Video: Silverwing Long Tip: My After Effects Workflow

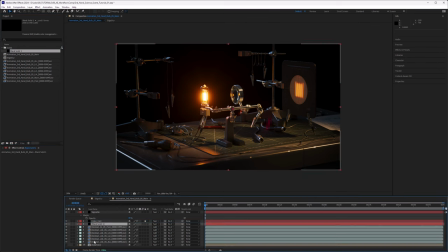(20:29)
Let's drag it into between the layers and the first color correction here and make it an adjustment layer and then call it edge blur also. Inside of there, we're going to make a lens effect. And we are going to go with a camera lens blur.
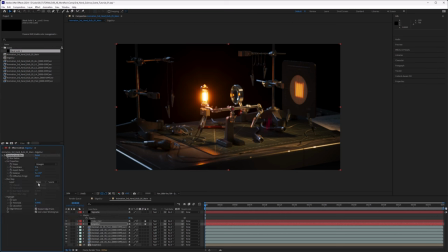(20:47)
Here we go. Now, inside of the camera lens blur, we want to get the edge blur. And that should do it, basically. So let's see what we're doing.
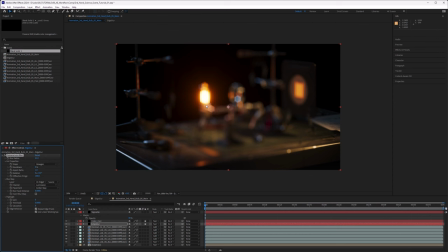(20:59)
Yes, you can see it's working. But you can also see that we are blurring the inside of our image and the rim is sharp. So exactly the opposite of what we are trying to do. So fortunately, there is an invert here. So we can invert the mask.
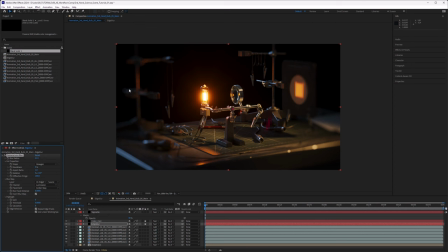(21:16)
Also, what you can see is that our highlights here are hexagonal and we want to have them round. So let's get the roundness up to 100%. And obviously, this is a little bit strong.
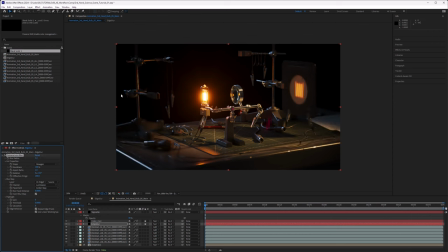(21:29)
So we are going with a blur radius of maybe 5. To not make it too obvious, maybe 7.5 is good. Let's leave it at that for now. Just to explain, with our edge blur map,
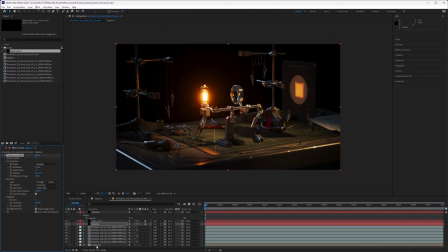(21:43)
we are basically created a set depth mask, which we are using to create a set depth blur. But the set depth blur is not dependent on our scene, but rather on the distance from the center of our scene.
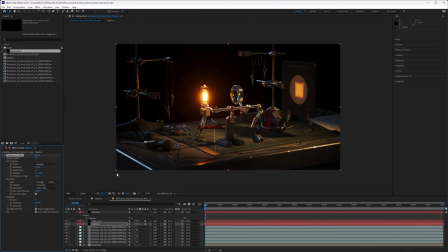(21:58)
So we are blurring the edges of our frame, which mimics older lenses and has a really nice look to it, especially if we're using that for something as nostalgic as this scene we are dealing with right now.
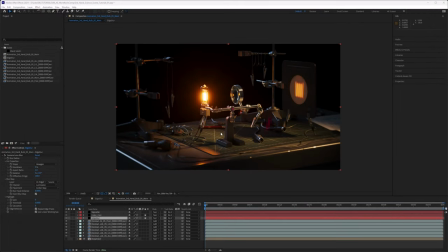(22:12)
All right, let's say we are done with all of our tweaking and want to proceed to the next step, which is adding a little bit of chromatic aberration to our scene. And this is what I do with almost all of my scenes.
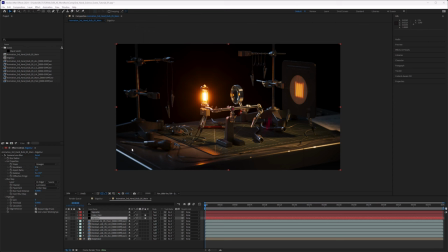(22:26)
It is just a question of how strong it should be. So let's go to our main comp here and let's rename it to Bulb01 here and then take the whole comp and make a new comp out of it.
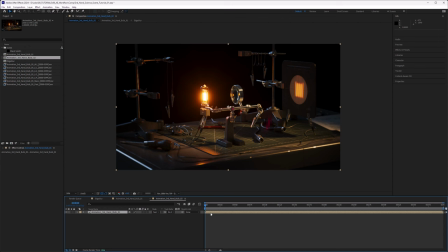(22:41)
So basically this is now a folder in which all of our settings that we've done before live in. So on the folder we also can apply effects. So let's actually do that and let's call for the shift channels. Here we go, shift channels.
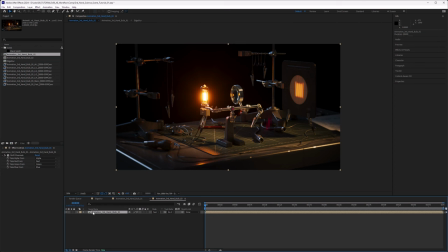(22:59)
And then before we do anything in the effect, let's duplicate our comp 2 times by hitting Ctrl D. Here we go. And what we're going to do is separate our channels, red, green, and blue, into different comps.
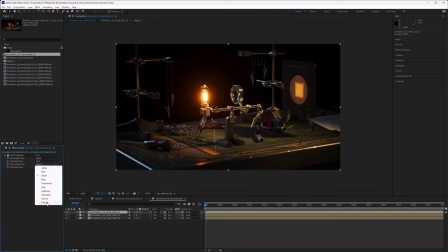(23:13)
So let's do this with the first here and go red, full off, so we only end up with the red channel.
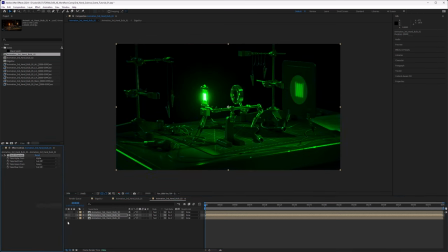(23:21)
And then we are going to do that here with the green channel. And in our last comp, obviously, with our blue channel.
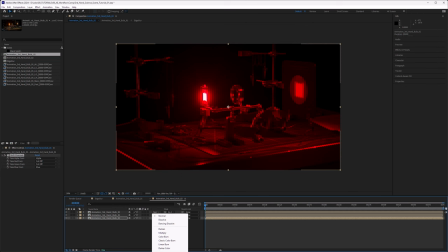(23:30)
Now, when we turn on everything again and then add them together, you are ending up with the image that you started with.
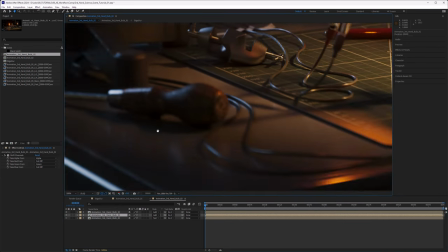(23:38)
But now what we can do, if I zoom in and go to the edge here, and then go to the scale by hitting S,
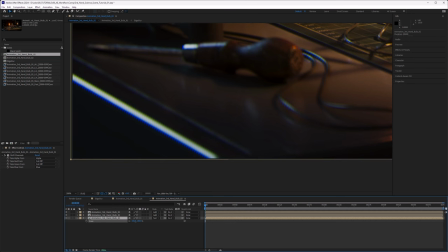(23:46)
and then slowly scaling that up, you can see now we can add some chromatic aberration.
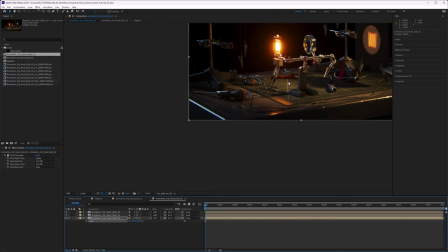(23:54)
And since we are scaling, the scale in the middle isn't very strong. It gets stronger the more it moves to the rim.
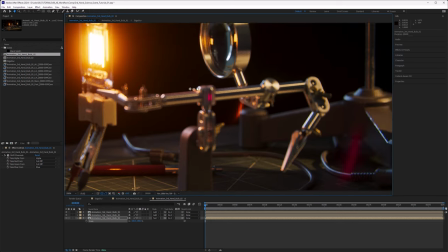(24:02)
And therefore, we are getting a really naturalistic way of adding chromatic aberration.
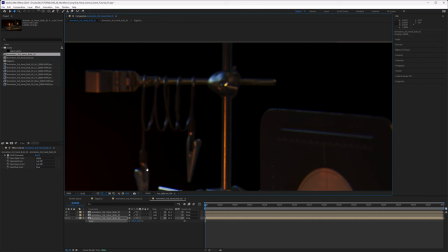(24:09)
By scaling different channels, you can get different results.
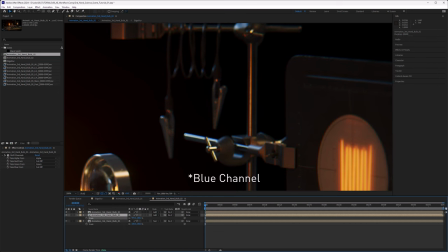(24:13)
But I usually like to just scale the red channel, as this gives me the blue-green chromatic aberration. That is very common in all sorts of lenses.
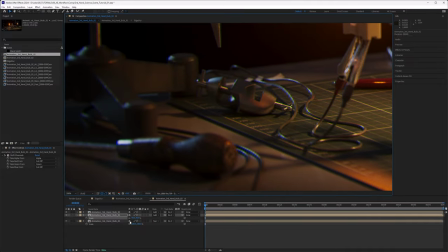(24:25)
Also, be careful to not scale in the negative direction or less than 100,
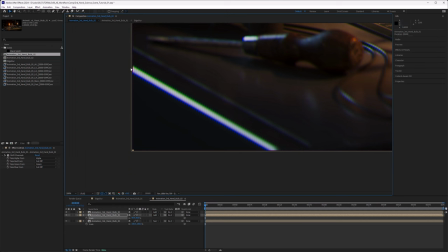(24:31)
as this can leave a gap on the image outer parts since you are shrinking down the image therefore.